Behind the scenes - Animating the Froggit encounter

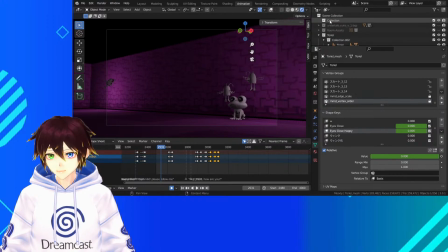(29:32)
Where are they at? I just got to find them in here because of how much I'm using on screen. Where is it? Foliage. No. Although that is cool. Animate water. No.
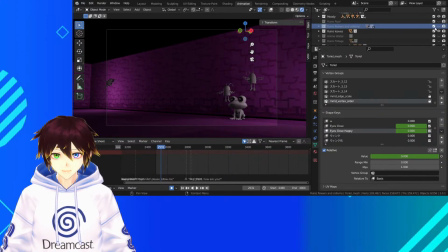Spikes, levers. Ah, there we go. Mushrooms. So at least now we can see where the light sources are.
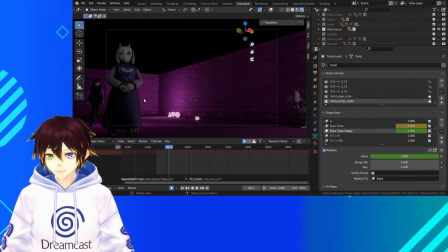(30:03)
It lights up the room a little bit, so what I'm going to have to do is go through and tweak this scene now so that the lighting is going to be on this side, because I normally have fake lights that do this in the scene where I'll have them placed to
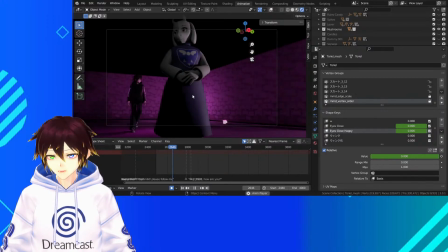(30:22)
basically simulate this. So I'm going to have, like, probably one on that Whimsum in the background, maybe the Froggit and the other Whimsum here,
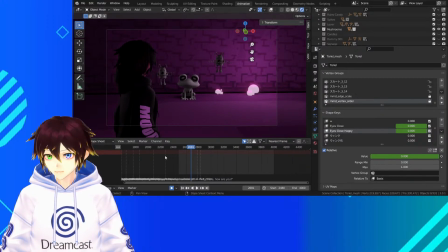(30:30)
because the edge lighting will make a hell of a lot of difference. It's like we can see that in the beginning here that I've actually done.
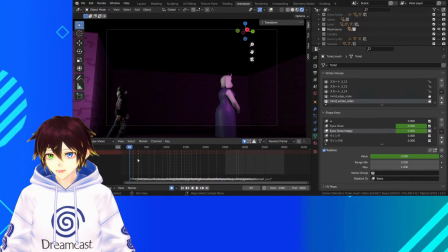(30:38)
This is the stuff that actually has that edge lighting in that I've been doing for quite a while, that I've been hyping up.
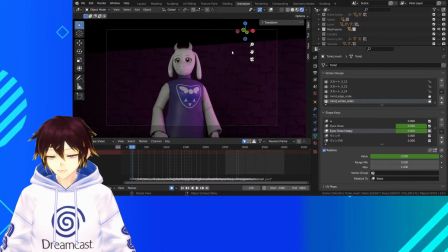(30:45)
And here you can see how it's kind of faked here with...
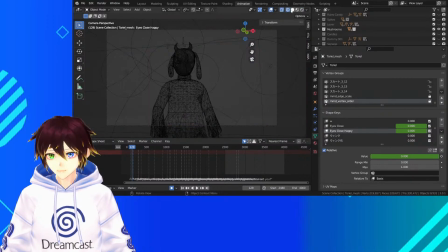(30:52)
There's a couple. I switch it here.
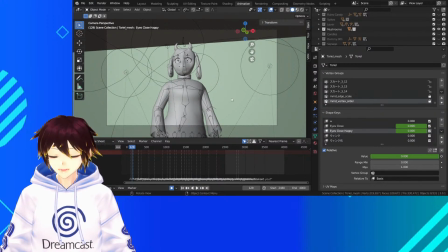(30:55)
There's like 4 fake lights per character, and that's just to get every single angle pretty easy. So I won't have them all on, but I will switch between them and move them around to try and emulate lighting here.
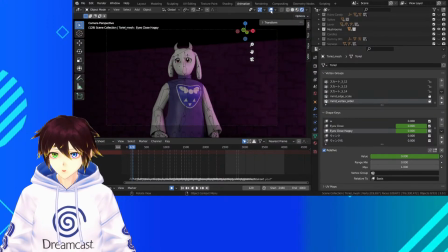(31:12)
So we can see it a little bit better as we go through this bit where we can see it going off tutorial there.
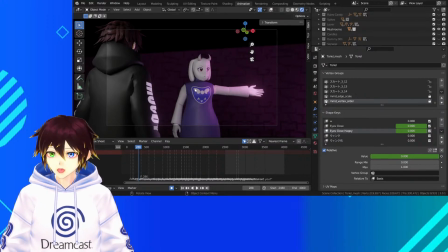(31:22)
I've even got another light over here, because I've got one purple on one side, or purpley pink, and then I've got another one that's white here, and the reason for that is because the area is that dark naturally that to get the lighting to look even a little bit decent on her,
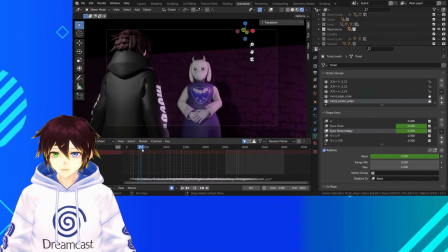(31:38)
I've got to light her up from 2 different angles, because otherwise it'll just look way too dark on one side of her face.
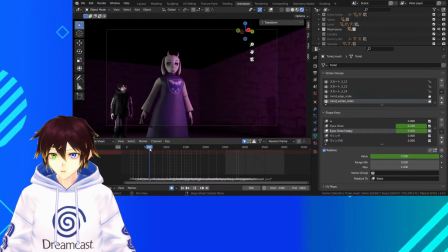(31:46)
Hang on, where is it? There's one bit that there we go. So I was enjoying this bit, because you can see the light coming from this side, because there's mushrooms there. But the light on this side is just about there. You can see it on this side, just lighting her up a little bit.
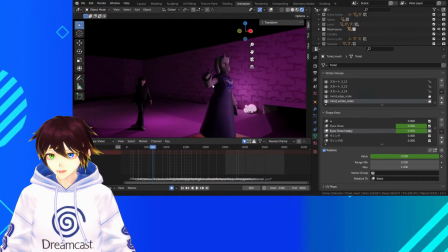(32:07)
And then as she goes past it, it reacts to her, but it's really cool to see that kind of stuff. I just need to see whether the water actually works here. Is it that one? No. I don't remember which
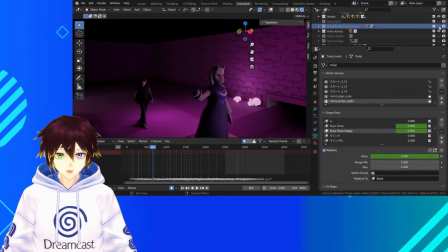(32:24)
button here actually brings the water out, because I've hidden everything in like different, there we go, in different files.
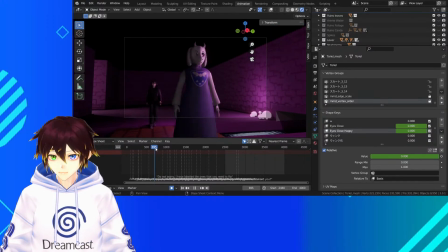You can just about see the water in some shots. But yeah, as you can see, that's what I'm going for, is this edge lighting around the characters. You can even see it on Moody in the background here.
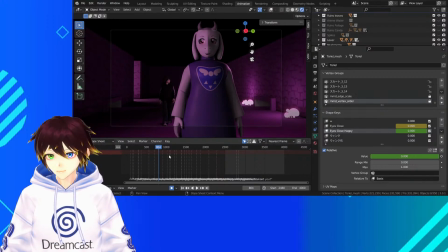(32:58)
But the edge light there really makes the characters look cool, and shows you where the light is in the environment. In here, this is where we go through a little bit of a
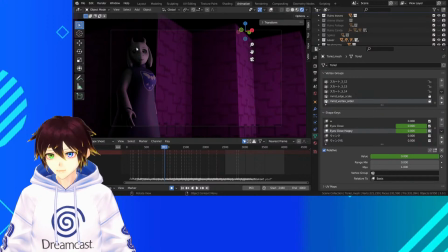(33:16)
dark corridor, so you can see Toriel's kind of not lit up as well.
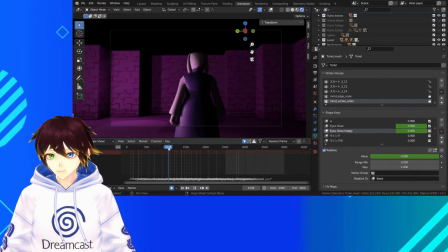(33:21)
She's only in it for a little bit. Now we've got to do the Arthur meme there.
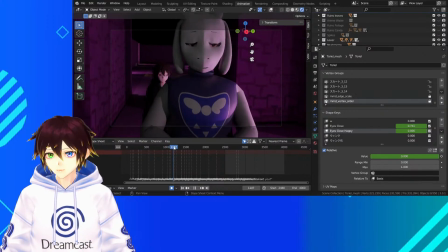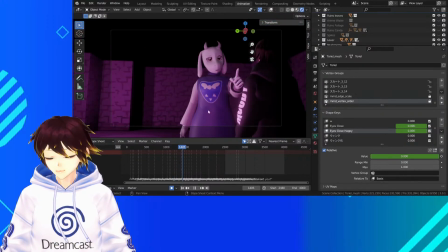(33:32)
As you can see, she's pretty well lit up here. I actually like that. That's where she's doing the training dummy bit.